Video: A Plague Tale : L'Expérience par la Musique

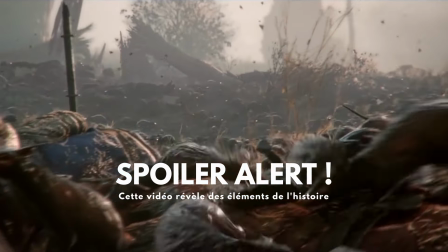Les jeux Uplectel font partie de ces oeuvres marquantes et qui restent gravées en vous tant elles sont bouleversantes.
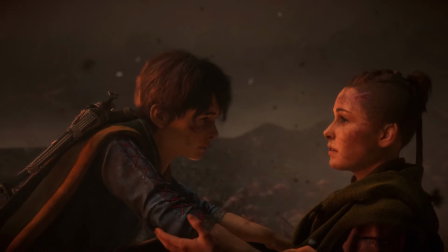Avec le titre Requiem, jamais encore je ne m'étais retrouvé face à un jeu qui allait me pousser en dehors de mes limites, à tel point que je ne voulais pas faire ce qu'on me demandait de faire.
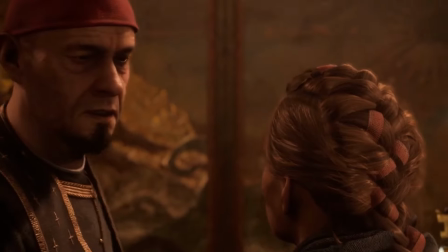Uplectel Requiem fait partie des meilleurs jeux de 2022 auxquels j'ai joué, et pour cause. C'est bien plus qu'une histoire que nous propose Asobo Studio, c'est une expérience.
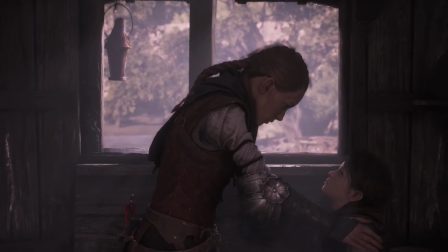Une expérience qui va traverser les joueurs et joueuses dans chaque dialogue, chaque émotion, chaque décision.
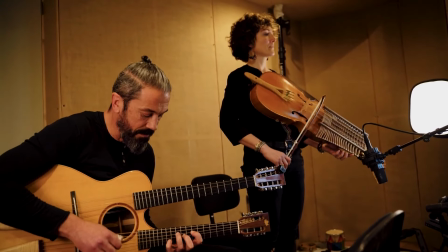Bien sûr, la musique prend une place importante dans cette expérience, et c'est ce que nous allons voir au travers de ce quatrième épisode, dans lequel je ne vous parlerai pas seulement d'une musique qui m'a marqué, mais également de la démarche de son compositeur Olivier de Rivière dans la composition de celle-ci.
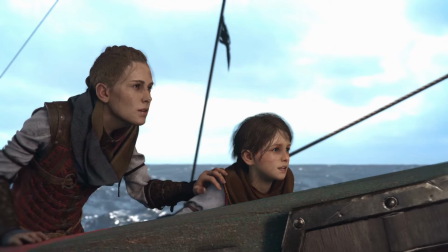Bonjour à toutes et à tous, et bienvenue dans ce nouvel épisode sur l'importance de la musique.
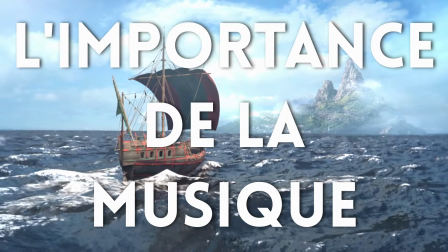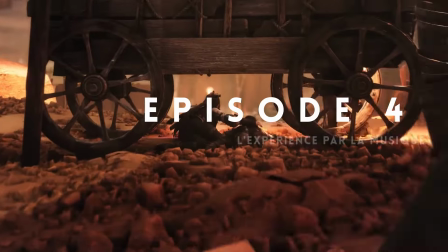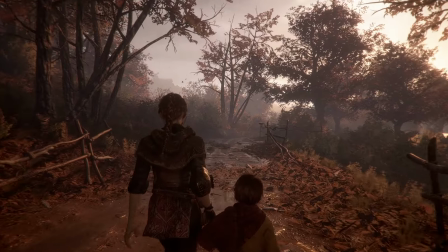Uplectel est avant tout, dans sa conception, un jeu narratif. Nous incarnons Amicia, une adolescente, accompagnée de son petit frère Hugo qu'elle ne connaît pratiquement pas.
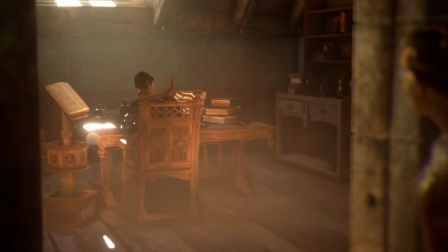En effet, Hugo est atteint depuis sa naissance d'une maladie ancienne et a été gardé par sa mère à l'écart du monde.
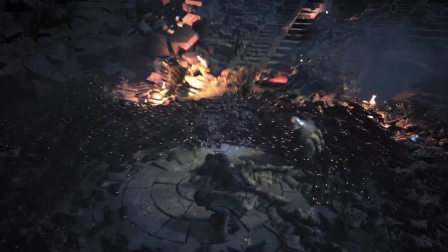Cette maladie, appelée la Matula, permet à Hugo de contrôler les rats et est donc à l'origine de la peste qui ravache cette France médiévale en plus de la guerre.
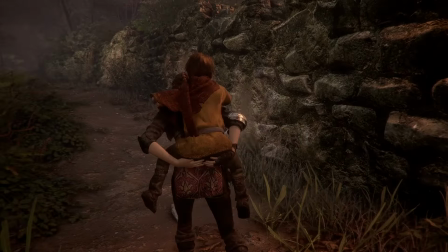Amicia et Hugo vont petit à petit créer des liens alors qu'ils seront poussés à fuir leur maison et connaître la cruauté du monde.
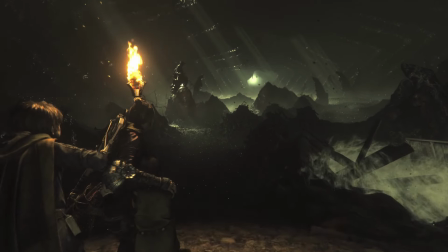Bon pour la faire courte, on n'est pas sur une histoire bien marrante. Et l'aventure d'Amicia Hugo est clairement une descente aux enfers dans laquelle le jeu nous embarque en nous prenant par la main.
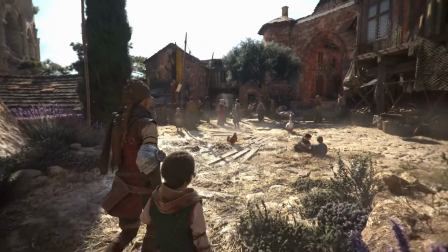C'est très imagé, mais c'est vrai. La musique répond au cadre historique en utilisant principalement des instruments à cordes.
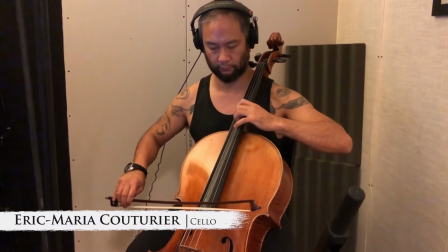Le violoncelle est l'élément principal qui va être accompagné par des instruments plus anciens rappelant l'époque,
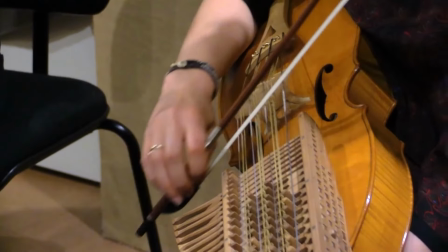comme la viol de gambe et la nickel arpa, mais sans jamais tomber dans les codes ou les clichés des musiques médiévales.
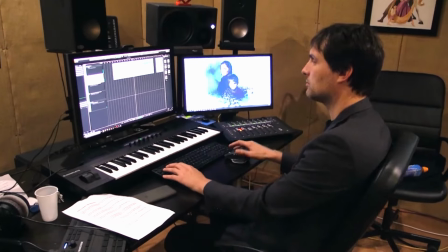De Rivière apporte une identité sonore propre à un jeu, pour que la musique ne soit pas interchangeable d'un jeu à un autre.
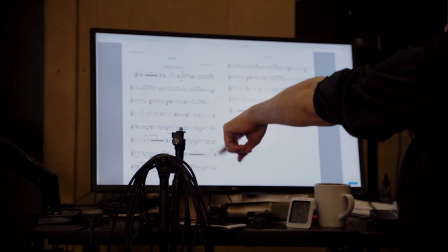Cela passe par le choix des instruments, mais également par la création d'un thème propre à Eplectel.
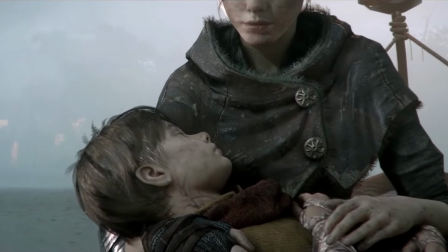Pour qu'un thème fasse partie intégrante d'un jeu, il ne faut pas simplement qu'il soit beau, il faut qu'il ait une signification, qu'il raconte une histoire.
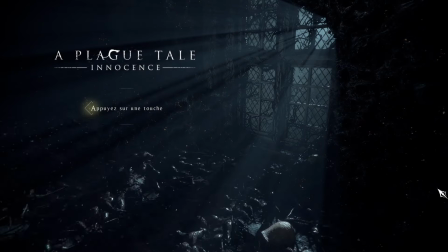Avant même que l'on commence à jouer, on sait déjà rien qu'en écoutant la musique qu'il va s'agir d'une histoire tragique, de la rencontre entre cette innocence face à un monde cruel.
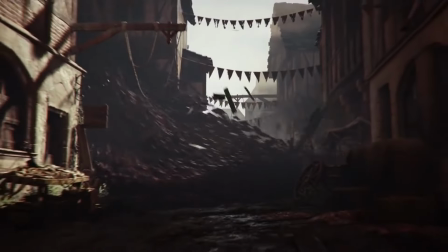Eplectel est, comme son nom l'indique, le conte d'une peste.
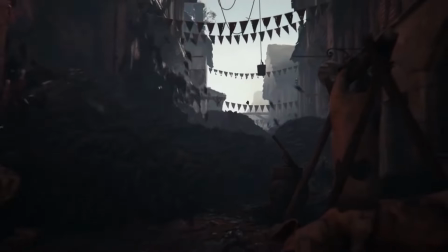Et le joueur est invité dès le lancement du jeu à vivre cette histoire par cette voix féminine qui chantonne la mélodie, comme s'il ouvrait un livre et commençait à se plonger dans cette légende.
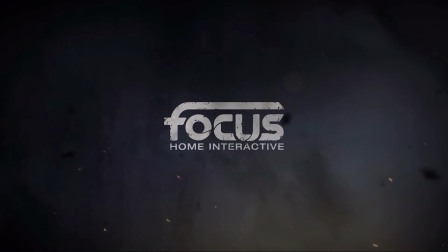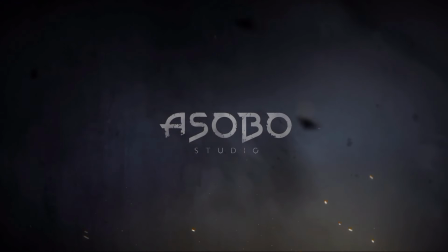Je pense que la musique est... est... omnipotente.
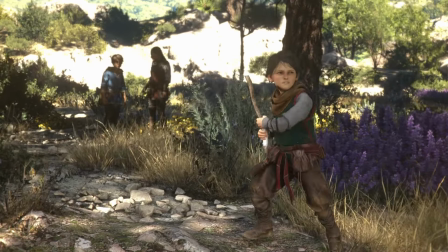Elle est au courant des choses.
Être omnipotent, c'est par définition être tout puissant. Et dans le cas de la musique, c'est jouir d'une liberté à connaître les événements avant tout le monde.
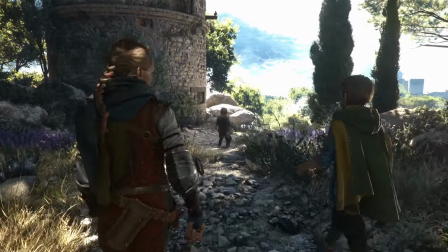Olivier Derivière joue avec les joueurs et joueuses tout au long de l'histoire en donnant des indices à travers sa musique, notamment en travaillant autour de thèmes musicaux comme il aime le faire.
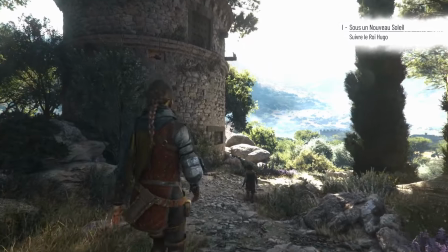Le morceau The Wrath, ou la colère en français, est le thème qui ouvre le second jeu.
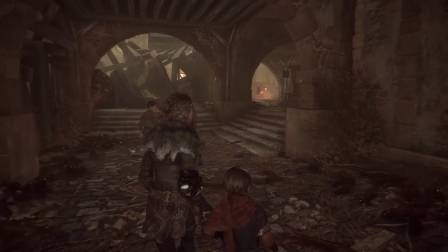Ce thème était déjà présent à la fin du premier et fait donc une transition logique avec le début du second.
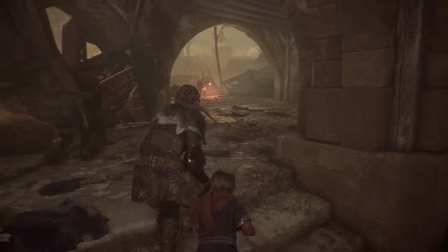Mais le joueur ne l'identifie pas comme le même morceau, puisque si dans le premier on l'avait dans sa version mineure, ici
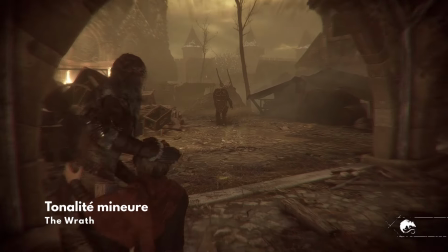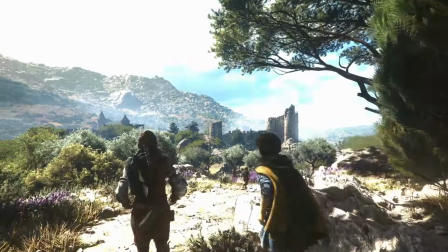on le retrouve dans sa version majeure.
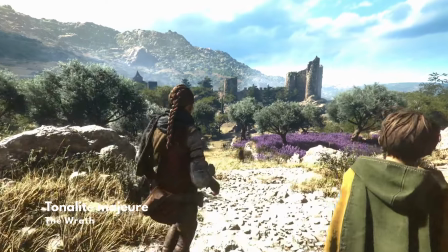Bon, très bien, allez, on court !
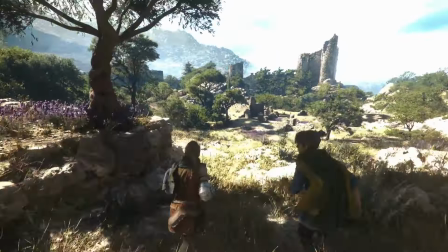Si à première vue tout semble aller mieux pour nos personnages, la colère d'Amicia Amicia est toujours là, enfouie au plus profond d'aile, prête à ressortir à la moindre occasion.
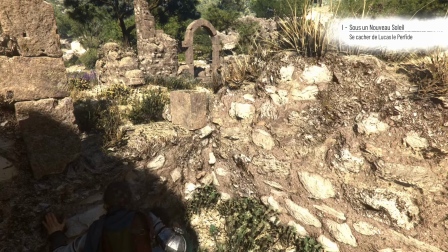Un peu après, alors que le jeu nous présente une phase de didacticiel nous demandant de nous cacher, un nouveau thème est introduit, celui de la rage.